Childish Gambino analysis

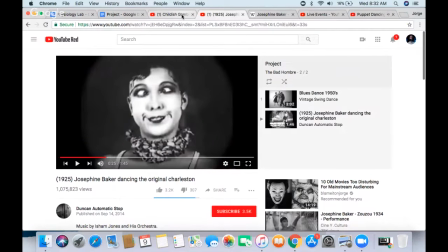(8:20)
It's very spastic. It's very what's it called?
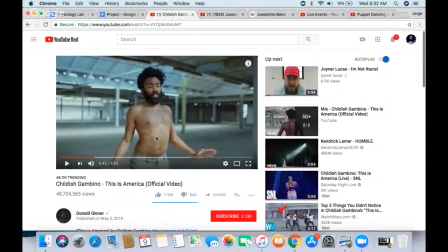(8:25)
It's very like weird, right? If you ever see like a puppet dance because people are controlling the strings and it's very stiff, but at the same time it's very smooth. So you see right here,
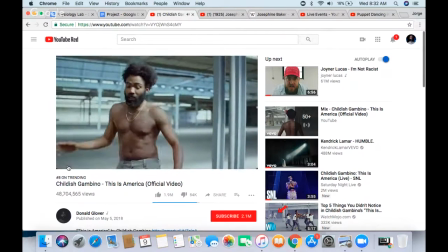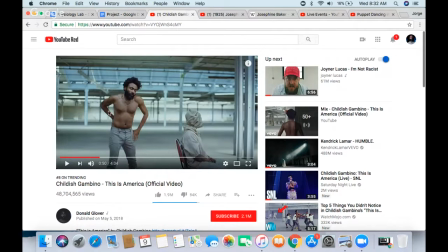(8:42)
this is very interesting. The little pose he's gonna do right here at the very end, right? His little pose right here is classic Jim Crow, right? Here, let me see. Classic Jim Crow, right? If you ever see like little posters of Jim Crow laws, like they had this really racist portrayal
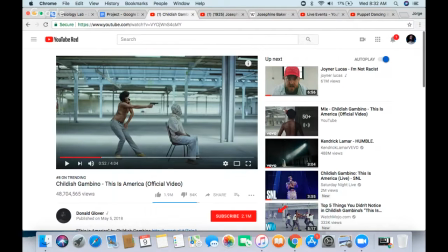(9:03)
of African American, and this pose is classic Jim Crow, classic uh, is a portrayal of what segregation is, right? And especially the gun and the blindfold, it means a lot of stuff, right?
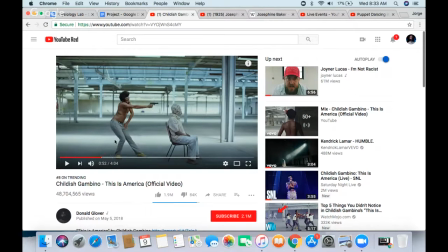(9:19)
People are always focusing on his little pose, right? But people are not focusing on this guy, right? His the artist that was playing guitar has a blindfold and he's pointing a gun behind his head, not at him, behind him, right?
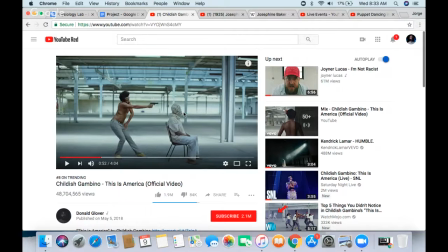(9:33)
This can mean a lot of things, right? This can mean like African Americans are blind to whatever whatever this society is or something about society
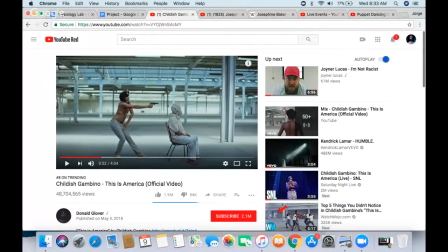(9:47)
blinds them to the real dangers of just segregation and gun violence, right? um, Here goes right here when he says this is America, the little pose he did right there, right here, he says after he shoots this guy,
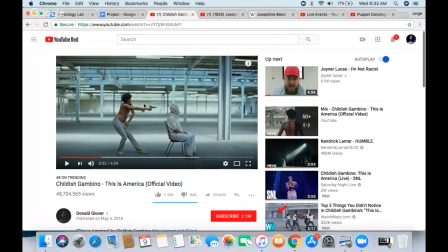(10:07)
this black man blindfolded, his little Jim Crow pose with the gun behind the head, and after he does that, he says, "This is America." As you can classically hear, right, you can infer that
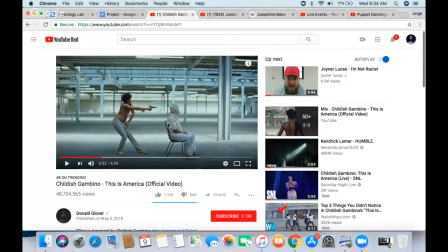(10:22)
segregation is still present, even though you're still blind to whatever it is, right? And just gun violence affects segregation laws, right?
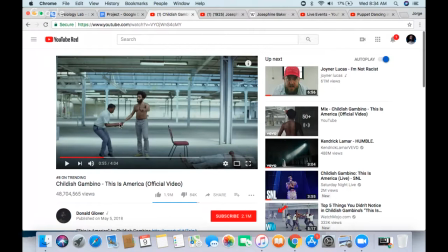(10:37)
Right here, right, when he puts the gun into the carrying of the gun, right? This little action right here, the carrying of the gun, um, it's just and pay attention to like I said in my video, pay attention to the colors.
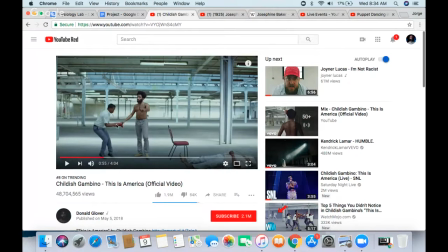(10:56)
Um, Red signifies like a lot of things. It symbolizes passion. It symbolizes anger. It symbolizes love.
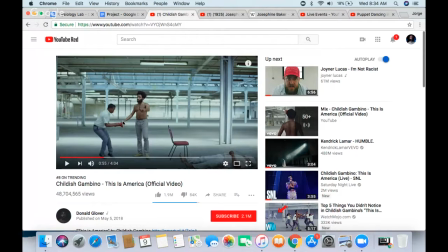(11:10)
All sorts of stuff, right? The fact that he used a red cloth to handle the gun with such care, you can say that that America takes care of more of guns than just whatever happened here, right?
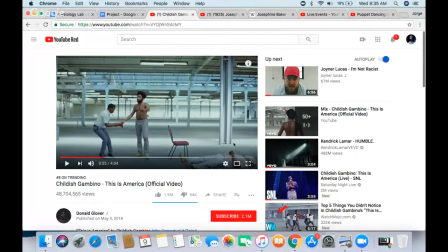(11:28)
As you can see the bodies right there, classic dead pose, right? But the handling of the gun is so important in this one scene. After he says, "This is America," um, portrays a lot of what
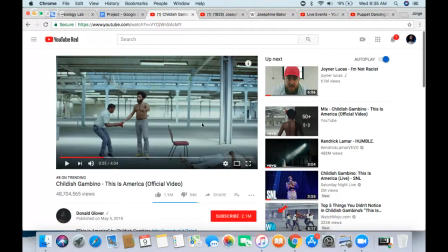(11:43)
Donald Glover is trying to portray, that we care more for guns than the act of just killing people at random and just protection.
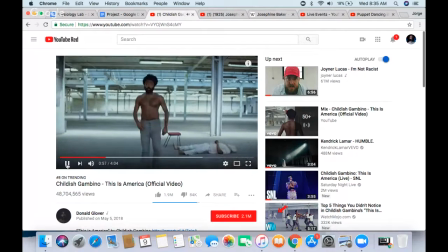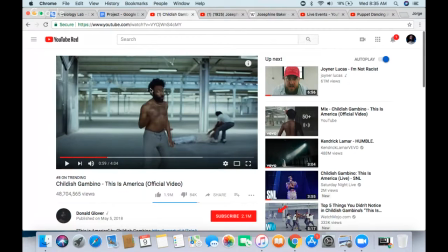(11:58)
As you see here, his sporadic dancing and sporadic performance are trying to keep your eyes off of this, right? Taking out the gun and then removal of the body, right? But you don't see that.
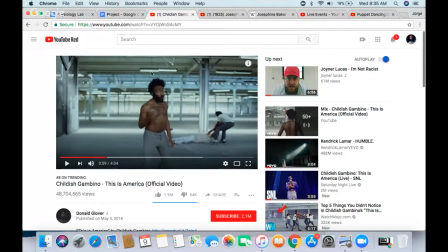(12:12)
If you watch this first, you don't see this, right? But the dancing is keeping you off of what's happening in the background, right? And notice that the color is still always white, gray, and white, right? Gray, there you have your grays. There is no color here, right?